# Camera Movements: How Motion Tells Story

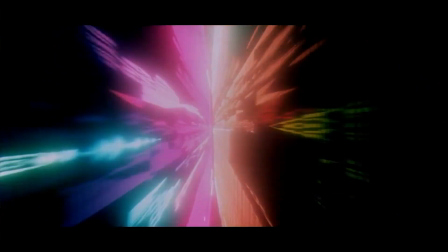12:29 The subjective camera challenges viewers to see through another's eyes and feel directly connected to the story. The subjective camera relies more on artistic intent than on technical components,
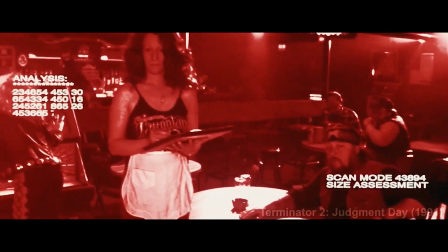12:43 while it continues to evolve with new technologies and changing audiences' taste.
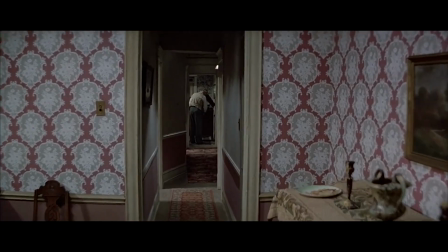12:49 Its core idea remains the same. It is meant to guide what we see and how we feel, working alongside movements like pans,
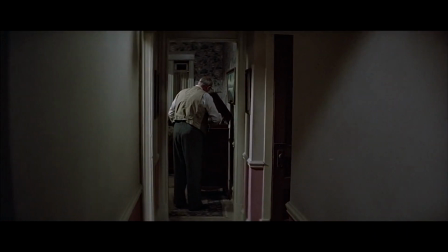12:57 tilts, and tracking shots to immerse the viewer fully into the story.
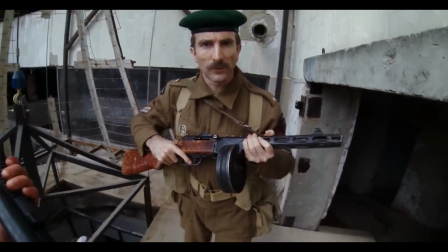13:10 Right, Private. It is our duty to ensure that no harm comes to the cripple. Understood? Follow on.
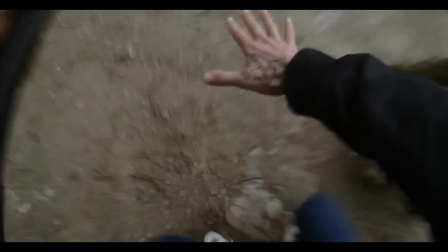13:19 Camera movement is one of the most powerful tools in filmmaking, shaping how audiences experience a story.
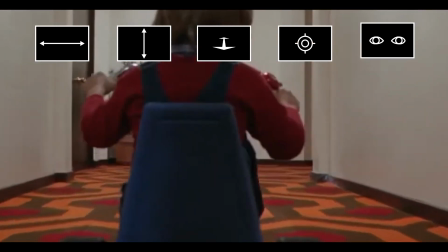13:24 Techniques like pans, tilts, dollies, tracking shots, and POVs immerse viewers, guide attention, reveal information, and evoke emotion.
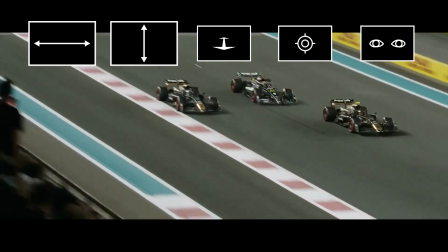13:32 Pans and tilts can establish setting, show perspective, and build tension,
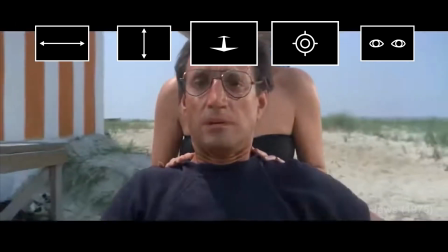13:36 while dolly and tracking shots create dynamic engagement and bring audiences directly into the action.
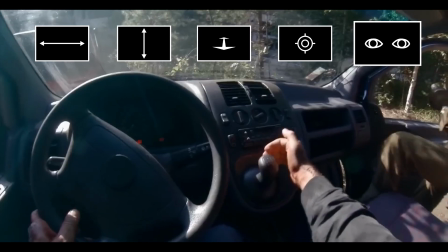13:42 The subjective camera takes this further, allowing viewers to see through a character's eyes, explore morality,
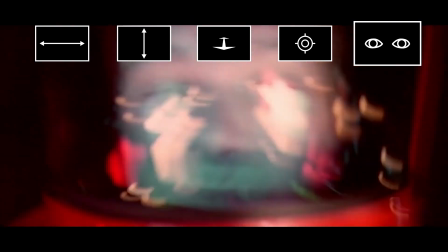13:49 perception, and emotional depth.
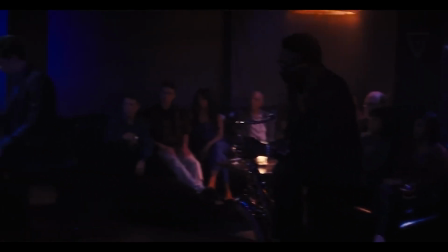13:52 Across all these methods, the choices in movement, angle, and speed shape not just what we see,
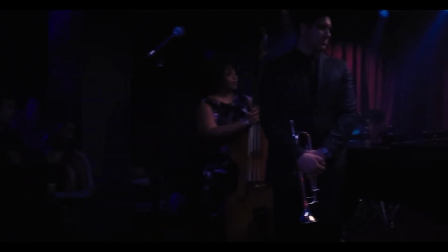13:59 but how we feel, making camera work essential to storytelling and cinematic artistry.